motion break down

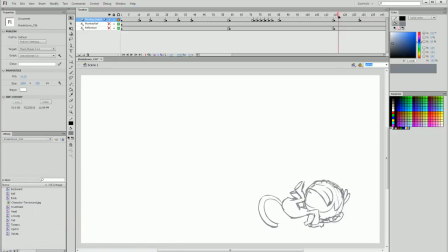10s
animation segment's keyframe poses. These are useful to communicate the start and ending of each action sequence and what is happening.
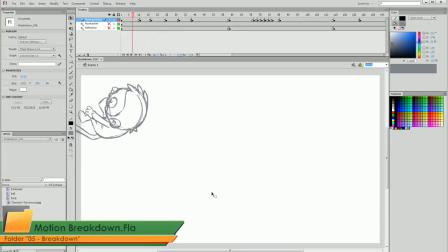19s
In this lesson, we're going to be doing what's called breaking down the animation, which is where between these keyframe poses,
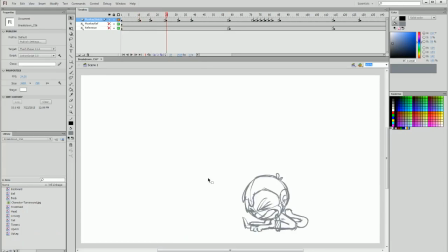27s
we create new keyframes to primarily communicate the motion that's happening. The breakdown frames in animation are some of the most fun to work with because we can start to really
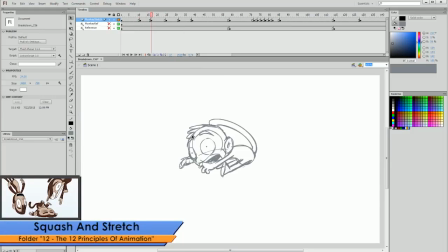38s
stretch and warp the characters that we're working with to communicate things like squash and stretch,
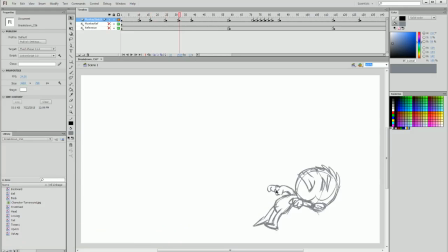44s
and to use animation smears to accentuate speed and motion. And we can also use the positioning of our breakdown frames to start planning the speed at which things will play out.
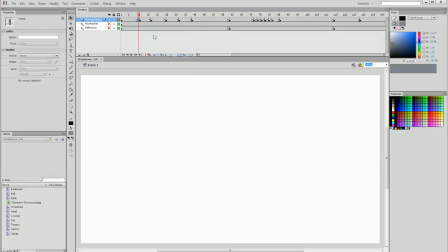57s
So before we begin, I'm going to create a blank keyframe between my first keyframe and my second keyframe when the monkey hits the ground. On this blank keyframe, I'm going to activate my onion skin, and you can see the frame before and after my blank keyframe.
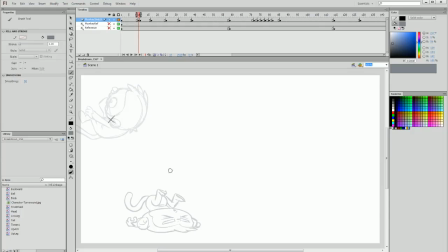72s
Our first frame is in the height of the monkey's apex, and our second keyframe is in the collision.
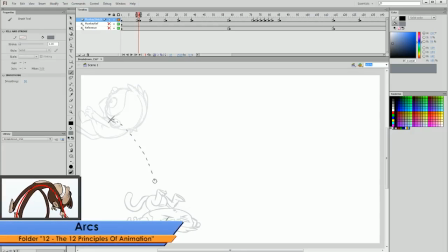79s
We have an arc of motion extending between these two keyframes.
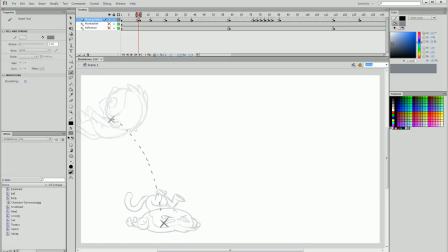84s
So we could, in theory, put our breakdown keyframe directly in the middle there, and that would mean that our in-between frames would break up the animation, and then we would essentially have something like 6 frames of animation communicating this first part of the fall.
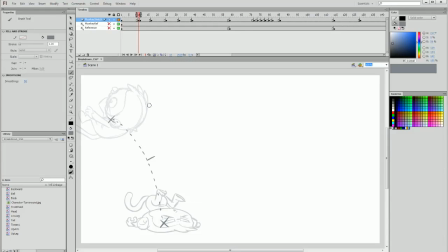100s
But something to be aware of is the fact that the distance between these frames affects the motion that we have,
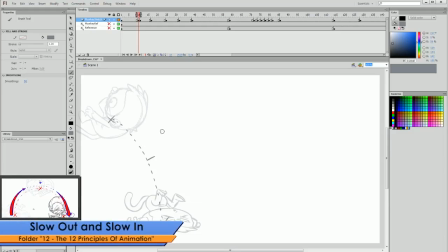108s
and then separate to that,
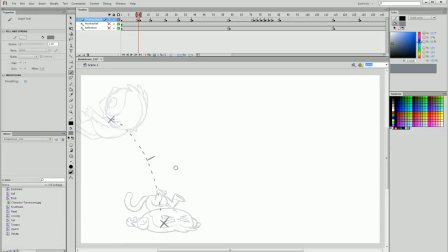110s
the distance between the physical placement of our character will also affect the way that speed plays through. These are two separate things, but we need to realize how they're working together. So the first being the position of the frames, I'm going to demonstrate on a new layer with a ball,
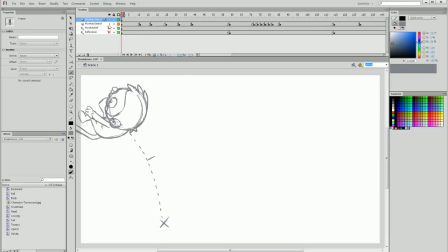130s
and I'm going to keep my little guide here and hide my monkey. And I just want to use this as an example, an opportunity before we go into the breakdown details to show you what I'm going through in my head when I place my breakdown frames.
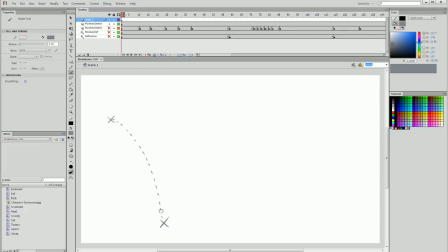146s
So I've got my apex arc here that I'm going to follow. I'm going to wireframe and lock it, and I'm going to create a little circle, a ball, and I'm just going to put this here at that first keyframe, and I'm going to make a duplicate keyframe on frame 11 and place it at the collision point.
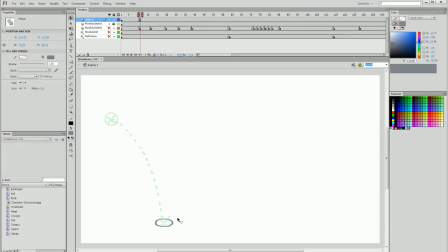166s
This is, in a much simpler, clearer way, duplicating what the monkey's motion is. Now we're going to essentially do a preliminary planned guide for how this ball might be placed, but I'm going to do a few examples for you.
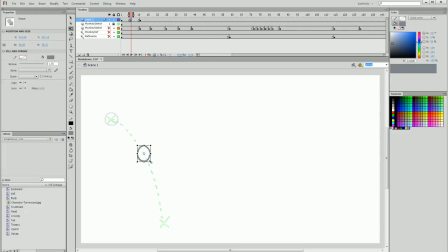181s
So the first example is maybe stretching the ball out a bit to show you some of that motion as the ball's going down, but placing it directly in the middle. And then later on, we're going to get to in-betweens,
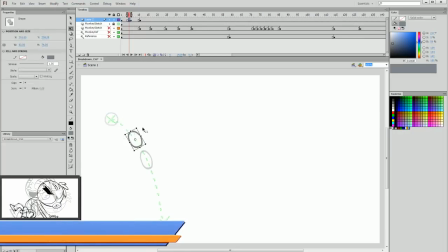194s
which is where you essentially fill the frames in directly in between these keyframes.
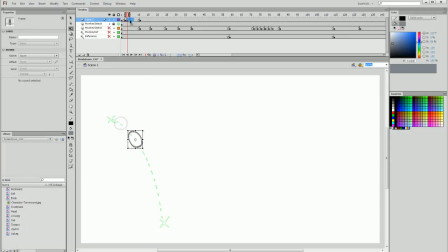And the result then, if evenly spaced apart, is something that looks good, but is in its motion a bit static.
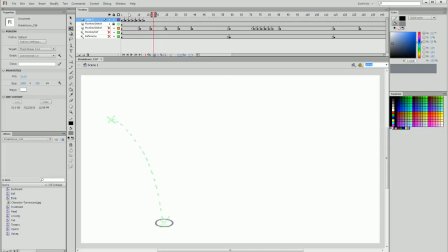219s
It doesn't really communicate much extremity. It's just 1, 2, 3, 4, 5. Everything's quite smooth. So I'm going to create a new layer and create a new example on this layer, pasting the first and last keyframe of my example segment here and hiding the initial example.
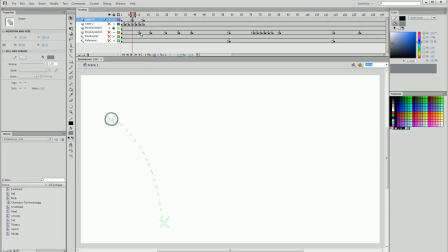237s
And I'm going to add my breakdown frame in the middle, but I'm actually going to drag it forward 2 frames.